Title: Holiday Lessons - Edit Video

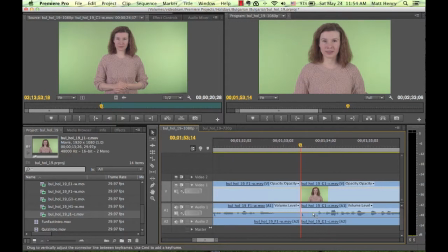987s
So here it's just kind of a mouth issue. I want to go a little bit more
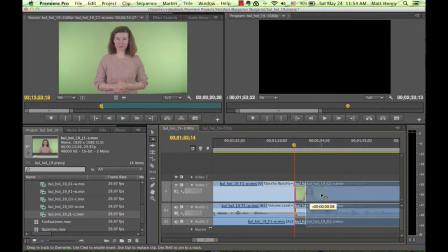992s
back in this G shot to see if at any point she closes her mouth.
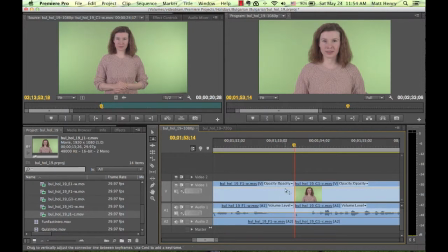998s
And by the way, this is a kind of a shortcut I'm doing. I do this without really thinking about it. But so normally you're on the arrow tool, and the keyboard shortcut for that is just V. But if you ever want to shift everything in the timeline to the right,
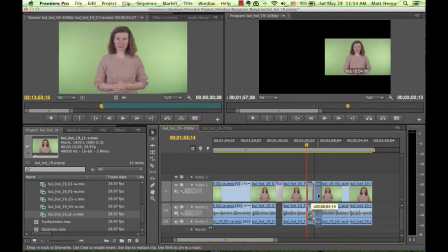1018s
I'll zoom out a little bit so you can tell what's going on. If you just like move this over, you're going to end up cutting out the shot that follows it.
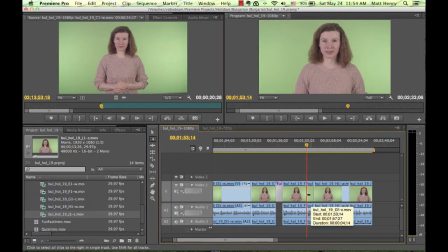1026s
But if you hit the A button, you get this thing which selects everything from this point on. So here I see this. I'm moving it all back. And by the way, if you happen to have something on 2 tracks, it's not going to get the thing on the other track.
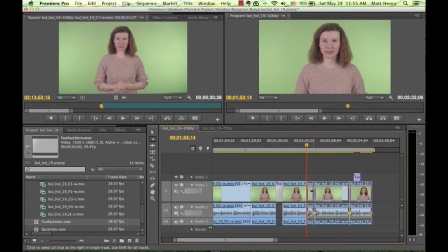1042s
So sometimes that's useful. But if you want to get everything, you hold down Shift, and that gets everything. You can move it back. So that's one of the things I use quite a bit.
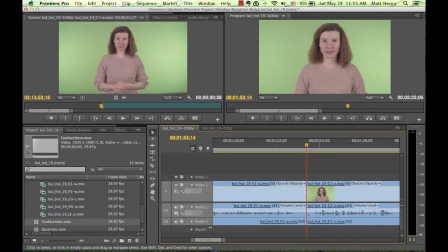1057s
Okay, so I'm going to get back into this edit. And so I was just going to check if anywhere in this shot
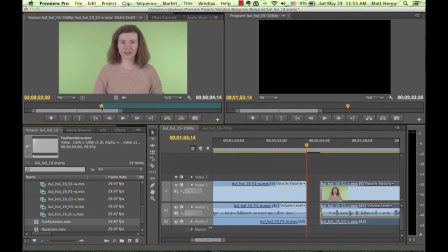1066s
she has her mouth closed completely. All right, looks like that's the best we're gonna get, and I don't know if it's enough of a difference. Like maybe that's fine, but that's quite a bit of a pause. Let me see how that feels.
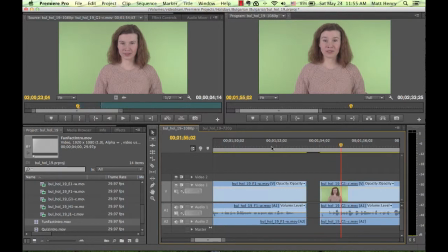1090s
Yeah, I feel like that is too much of her just staring forward. So we're gonna here say it's fine to have a little bit of her mouth in a different position. That's just an area where the footage has made it unavoidable.
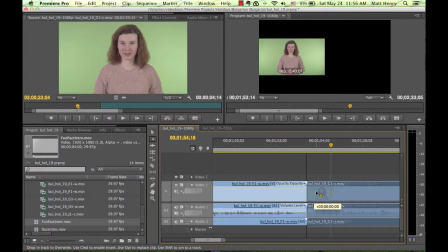1107s
But I would like maybe a little bit more space. Just I feel like we're cutting off her breath.
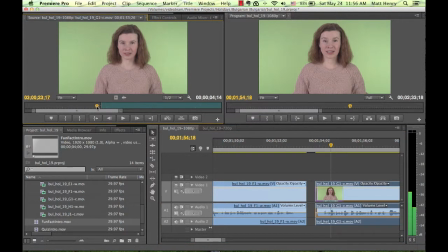Okay.
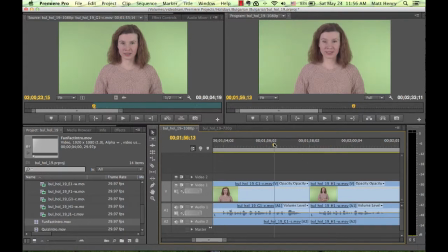1132s
That felt a little abrupt right there. Maybe I'll try to hold on to G a little bit longer. All right, usually when I'm trying to do this sort of an edit, I'll just give it a lot of space and then figure out at what point I feel like the cut needs to happen now.
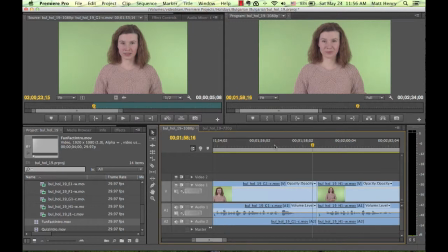1150s
So maybe right there, that felt out right. Okay.
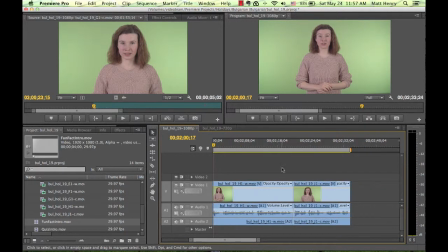1169s
That looks fine, and now let's set it.
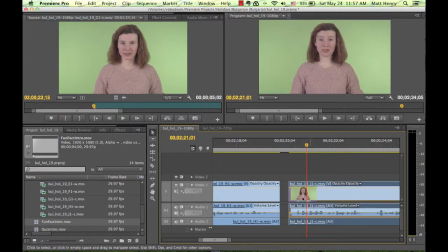1174s
All right, in this one, it's just the same thing. I feel like I'm cutting off her breath. So let me go back into the clip and see if we can avoid that. It's almost like she does this kind of a misstart with her mouth, and I don't want that in there. So maybe there.
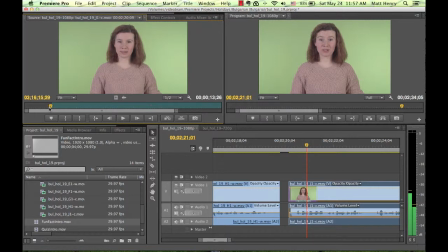It's a really tough decision here. But I feel like that's okay.
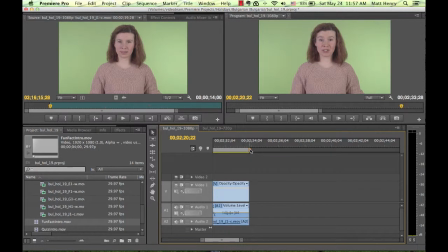1211s
Okay, now I'm just going to adjust this guy, check the outro.
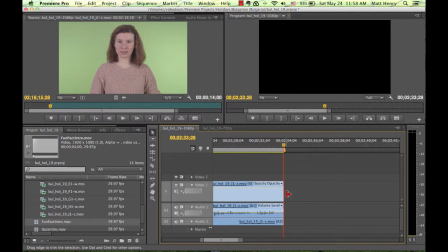1218s
Okay, and I guess just for here, maybe a little bit more.
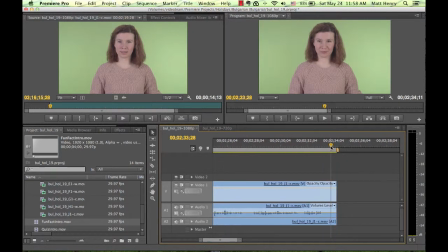1222s
You want to err on the side of too much, because what's going to happen at the end of here is there's going to be a little graphic. And